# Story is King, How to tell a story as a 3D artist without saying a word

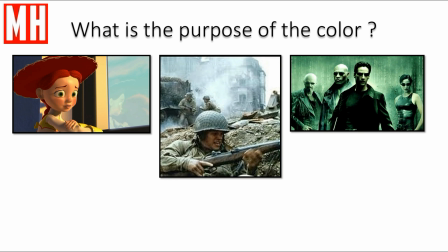(20:29)
So you want to create a color with an atmosphere that throws you off because it's not normal. You don't know why until you see the movie, but it supports that fact, okay?
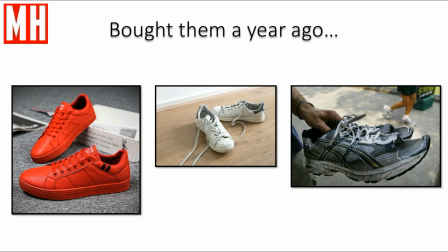(20:42)
Right, so what else? What I see all the time is people going overboard on their model because they have fun doing that model. They forget completely about their storyline, and then it's completely off.
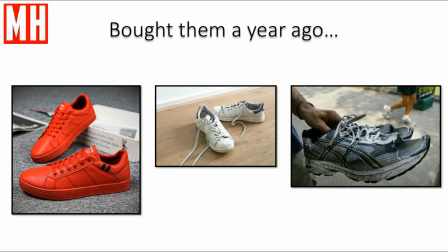(20:54)
For example, if you model a shoe store and you want to have shoes on a shelf in your store, you would have something like the shoes on the left and not on the right. I see that kind of thing all the time. Things are not worn where they should be, and vice versa.
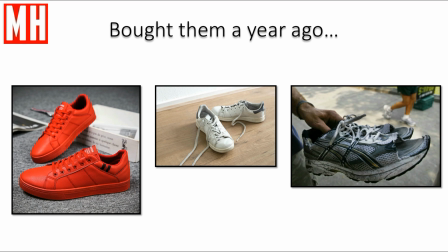(21:10)
Now, I had the opportunity to get some help from a very good friend. He created a piece specially for my Animago presentation,
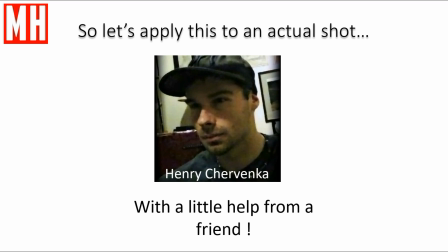(21:20)
and that friend is Henry Cervenka. Henry's an amazing 3D artist. He won my 3D modeling challenge 3 years in a row, went on to become a professional jury member, and is basically doing cool things.
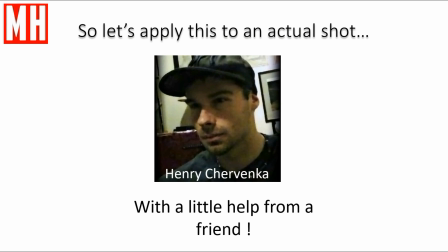(21:37)
Okay, so thanks once again, Henry. So Henry made a scene especially for this presentation, and that's what we're going to look at. Now, in the actual presentation at Imago, I asked people to interact and comment. You guys cannot do that, of course. So what I'm going to do instead is I'm going to tell you guys the storyline, and hopefully you guys can follow along, right?
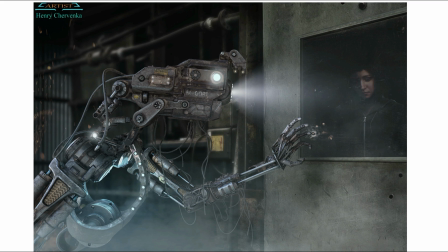(21:58)
Okay. So what do we got here? We have a female robot looking at her former self in a mirror, okay? Now, the lady in the mirror, her background is completely black because the robot vaguely remembers what she looked like, but doesn't know more detail about, the house, the interior, and so forth.
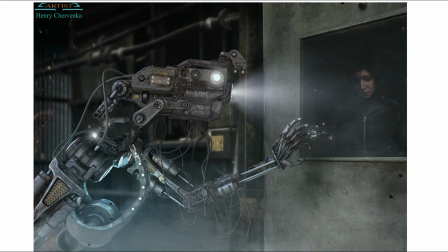(22:18)
In her own robot world, everything has turned into industrial, grungy, pipes, cables, and so forth, while she hardly remembers how it was back then, okay? But she still has that memory, and that is supported by the fact that this robot is somewhat rebellious.
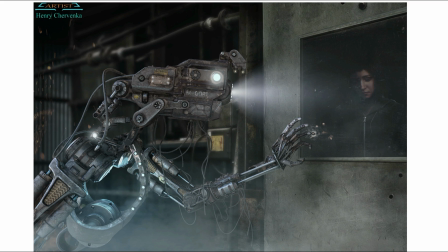(22:36)
Looking just closely behind the ear of the robot, there's a tiny downward smiley, basically saying, that she is sticking it to the man. Now, if you don't know what that phrase means, you're way too young, and I would say look it up, okay?
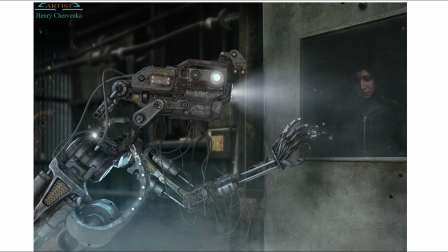(22:50)
Now, as far as the chest, the whole chest area is empty, where you would normally suspect to be a heart, right? So heartless, emotionless, and so forth. It's a robot, nevertheless, still has memories.
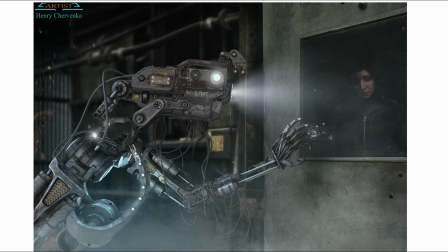(23:04)
The color in that chest cavity, same thing. Not red, what you would expect, but a cold color to support the fact that the heart is absent. Then finally, the hand reaching towards the mirror. There's a tiny hole in the mirror, and through that hole you see the finger of the actual girl, right?
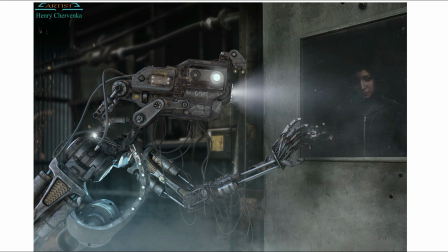(23:23)
Now that wouldn't make sense if this were a mirror. You would see nothing because there's no mirror. However, in this case, it's to support the fact that the robot not only wants to have a glimpse of the past, but actually be literally in contact with that past by touching fingers, right?
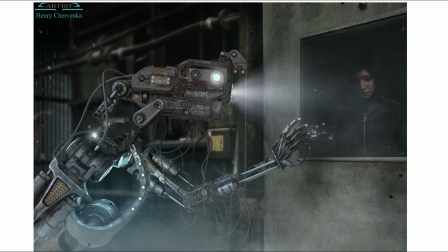(23:41)
So once again, very awesome piece. I think Henry spent well over 100 hours on this, so thanks you so much. Okay guys, well that brings me to the conclusion here.
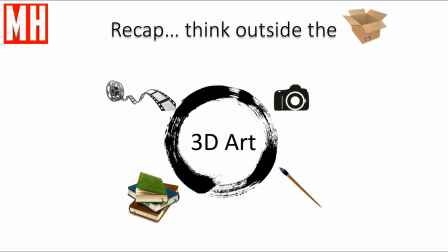(23:52)
When you're dealing with 3D art, incorporate as many elements into it as you can. Do your research. Understand photography, look at paintings, read books, watch movies. For example, my favorite story on research is once again by Pixar,
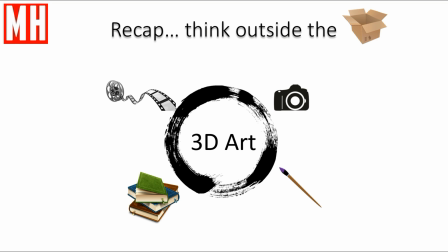(24:09)
where they were doing the movie It's a Bug's World, right? Now, what they did is they took a tiny little Lego wagon on a piece of string, they put a mini camera on top of it, and they pulled it through the high grass in their front yard.
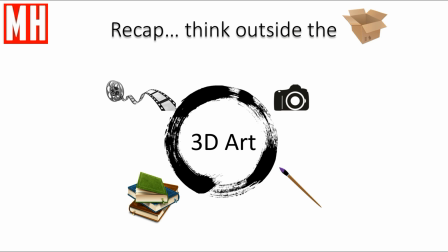(24:25)
The camera registered from bottom up what grass looks like if you're that tiny, and that was their inspiration for A Bug's Life, okay? So hopefully all of this helps you to become a better artist.